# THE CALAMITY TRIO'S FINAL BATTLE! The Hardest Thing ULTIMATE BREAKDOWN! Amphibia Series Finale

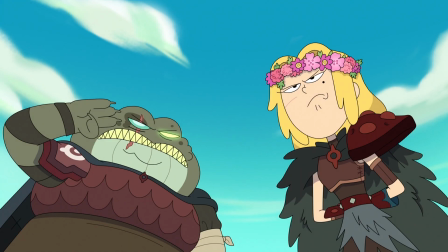1206s
Sasha and Grime try to have a professional, emotionless farewell, but get too choked up and bawl their eyes out.
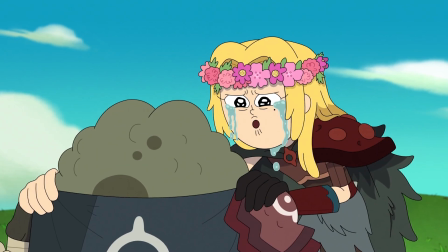1213s
These two are my absolute favorite animated duo in quite some time. Sasha tells Grime to find Percy and Braddock, informing them that she'll miss those two forever.
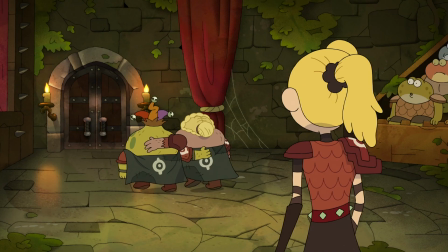1222s
I appreciate that Percy and Braddock never appeared again after Beryl's Warhammer, as although it's sad, it made the consequences to Sasha's actions feel real.
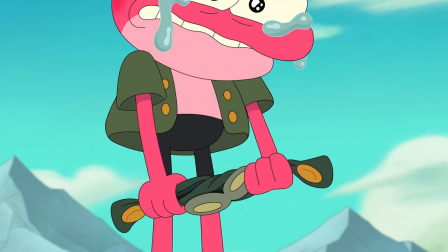1231s
As Anne has the most emotionally charged goodbye with the planters, there's a musical callback to Best Friends and the scene where Anne tucks in Sprig.
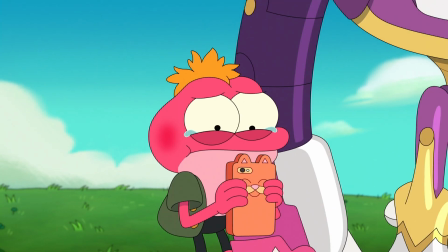1239s
She gives Sprig her phone as a memento, which is something I want to dive into at a later time.
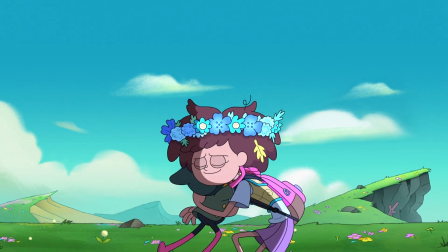1244s
The girls take a bow in front of the final portal, but not before we get one more dose of Sprig and Anne.
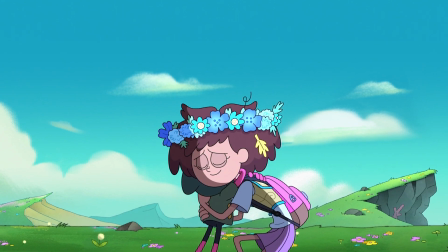1250s
The ultimate friendship. Kudos to the talented animator behind this wonderful rotating shot of the two embracing for one last time.
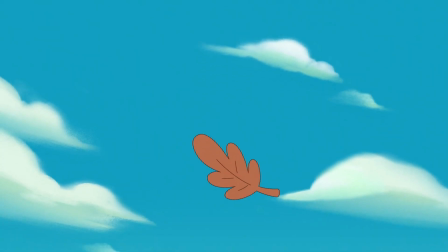1257s
It definitely got everyone I was watching with at least a little teary-eyed. After the girls return to Earth, the music box crumbles away in Valeriana's hands,
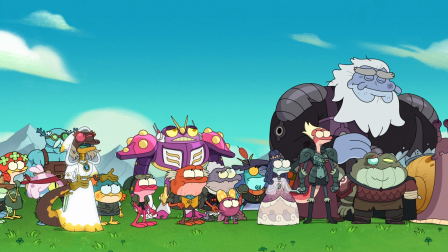1266s
an action that really caused it to sink in that the series is ending.
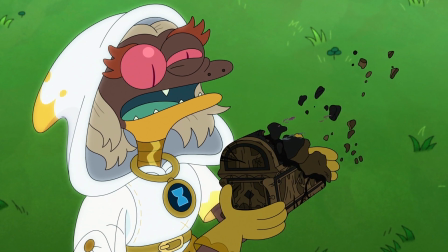1270s
Watching what was basically the mascot of the series be reduced to ashes in the wind.
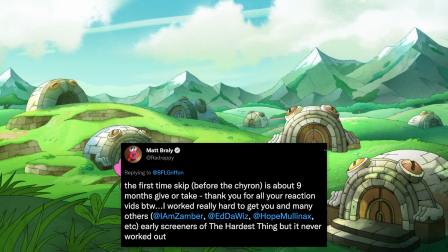1275s
An unspecified time skip occurs, about 9 months according to Matt on Twitter, as Amphibia recovers from Andrias' industrialization.
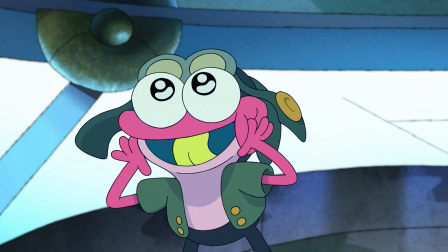1282s
The robot factory is presumably kept around, as they can create robots who help the environment instead of harming it, such as the one helping Andrias farm the land.
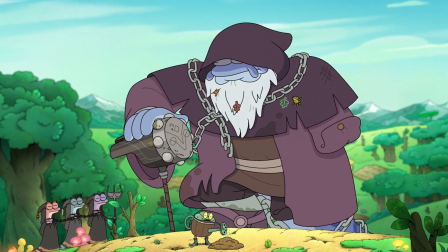1291s
Andrias, alongside the Triple B Bros, seem to be serving a prison sentence for their war crimes, as they're all chained up.
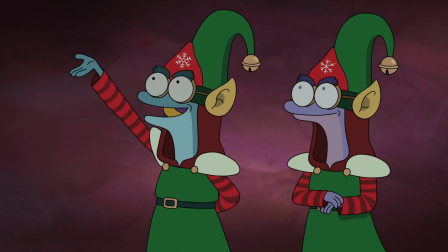1297s
Remember, Triple B helped Andrias create new robots, as seen in Froggy Little Christmas.
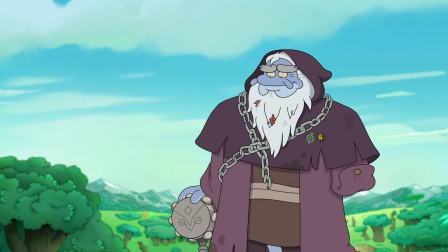1302s
But despite this prison sentence, I think Andrias feels more free than he ever has in his life.
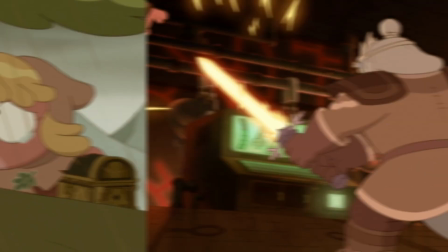1308s
Atoning for his actions and symbolically reconciling with Leaf by taking up her old duties as a gardener.
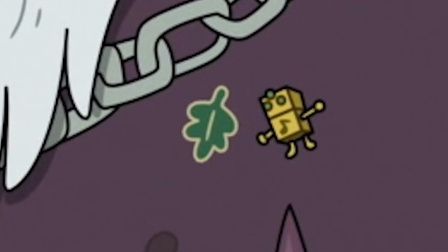1314s
He's also wearing Leaf's leaf, Marcy's pin, and carrying around Beryl's warhammer.
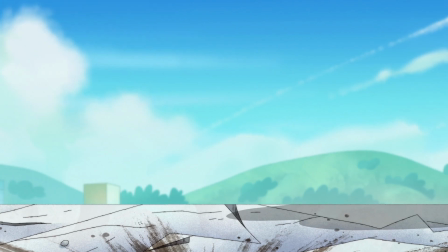1318s
No longer trying to forget his loved ones, but instead spend whatever time he has left honoring their memory.
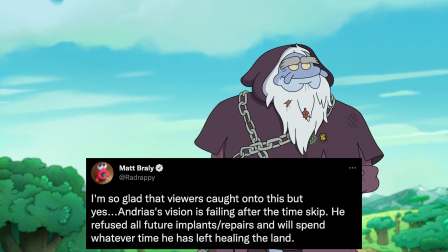1324s
Matt went on to confirm on Twitter that Andrias is indeed going blind.
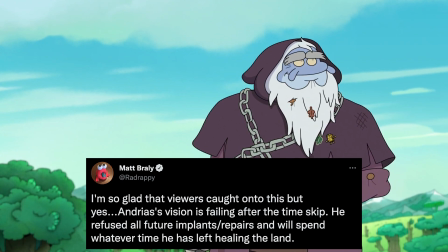1328s
He refused any cybernetic implants and will spend the remainder of his days truly giving back to Amphibia.
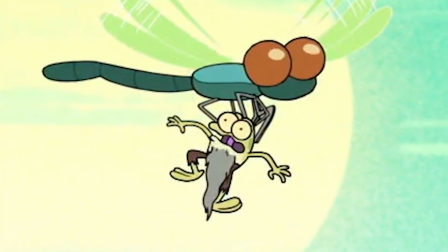1334s
The frog being carried around by a giant dragonfly throughout the series now sports a long beard and evidently loves this terrifying life he lives.
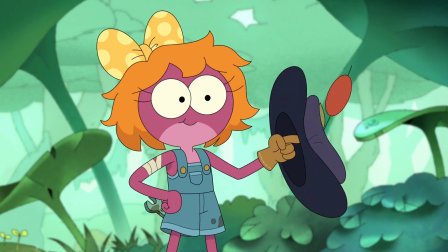1342s
Wally bumps into an aged up Polly, now fully frog, calling back to the beginning of the very first episode.
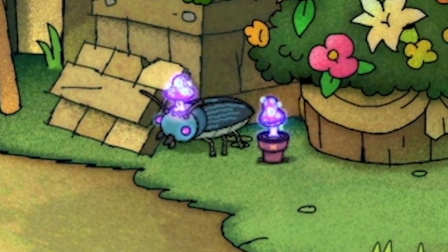1349s
Lago lost all his gains, Apothecary Gary can be seen chilling with another mushroom, as set up in the Root of All Evil,
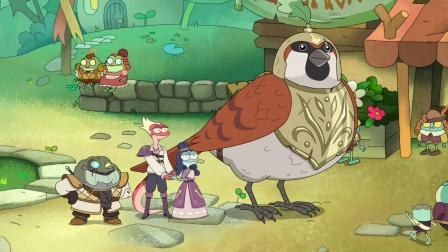1355s
while Grime, Noonan, and Olivia are now delegates of the newly formed Amphibia government.
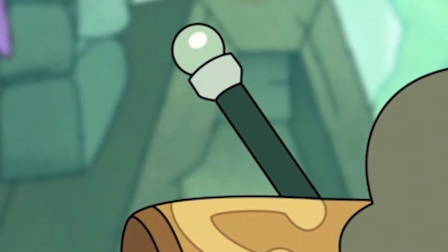1361s
Grime can also be spotted with Sasha's silver heron blade, the one he gave her as a gift in True Colors.
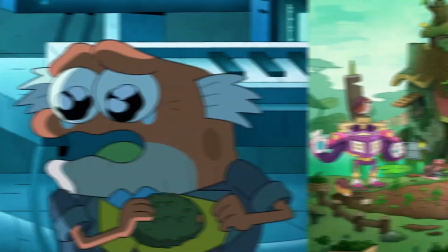1367s
Toadie's now mayor, Hop Hop's growing avocados after his affinity for them was introduced in Escape to Amphibia,
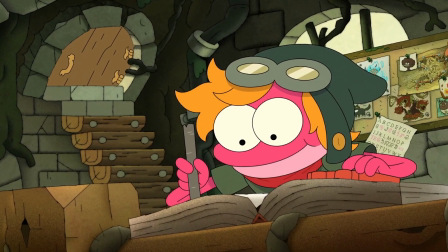1372s
and Sprig has transformed Anne's old room into a study, and is now documenting all of Amphibia's wildlife in a journal.
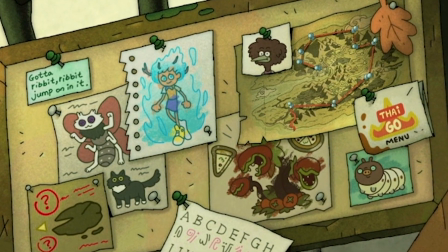1379s
His bulletin board has a few more Easter eggs, such as Anne's Big Bird form from Cursed,
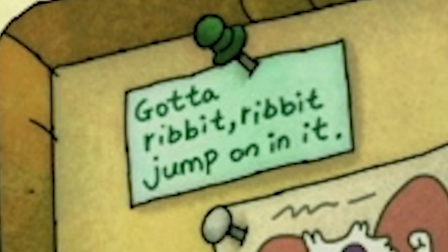1385s
lyrics from the song Welcome to Amphibia, a lyrical version of the theme that Matt wasn't a huge fan of,
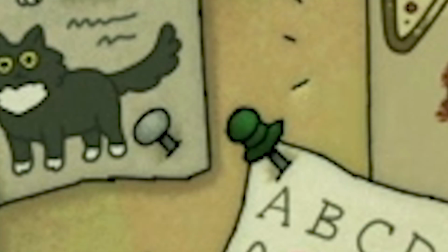1390s
Domino 2 in both forms, the landscape of Amphibia, the piranha plant looking tomato plant from Season 1's Hop Luck,
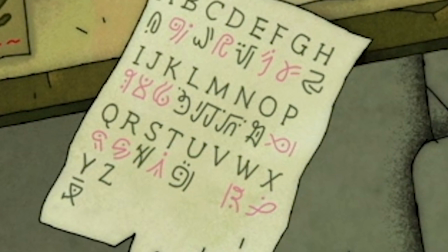1398s
the Amphibia alphabet slowly being decoded to the English alphabet, another map of Amphibia, the grub hog,
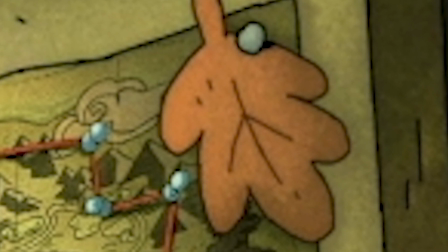1405s
a leaf, likely the one that was left behind when Anne went through the portal, and finally, the Tie to Go menu.
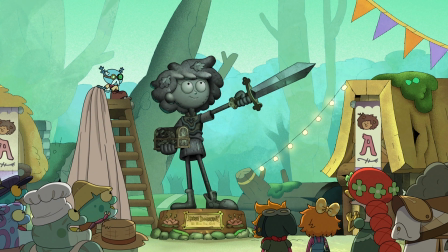1411s
The townsfolk unveil a new statue of Anne, hailing her as Amphibia's savior.
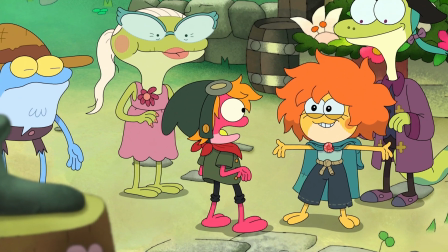1416s
Of course, her theme is playing in the background as well. Ivy rushes in, claiming that her mom found a new continent untouched by any amphibian,
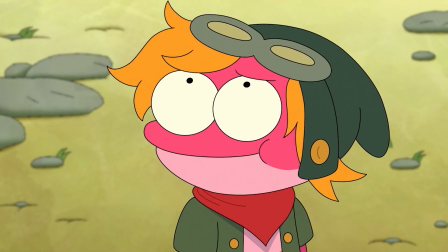1424s
leaving the door open for a potential spinoff down the road, but we'll unpack that at another time.
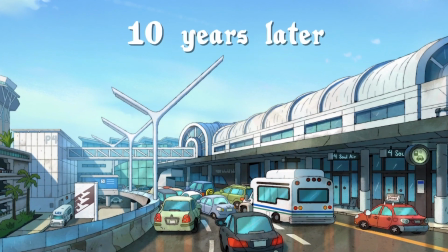1430s
The timeskip continues 10 years into the future, back on Earth at LAX,
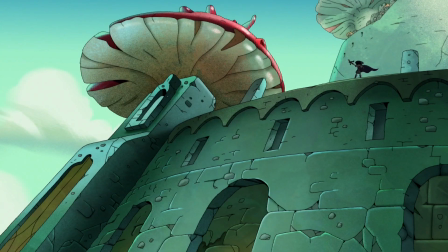1434s
as Marcy texts Sasha that she's at the gate, a nod towards Marcy's debut in the episode Marcy at the Gates.
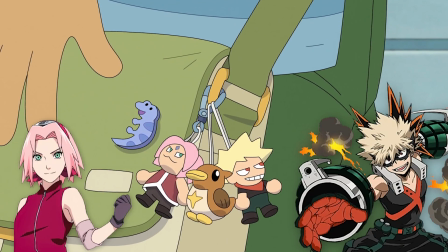1440s
Marcy has keychains of Bakugo from My Hero Academia, Sakura from Naruto, and Shuntaro from Demon Slayer.
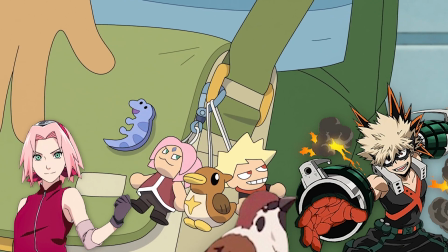1447s
Telling me you haven't gotten into any new anime in 10 years, Marcy? I don't know.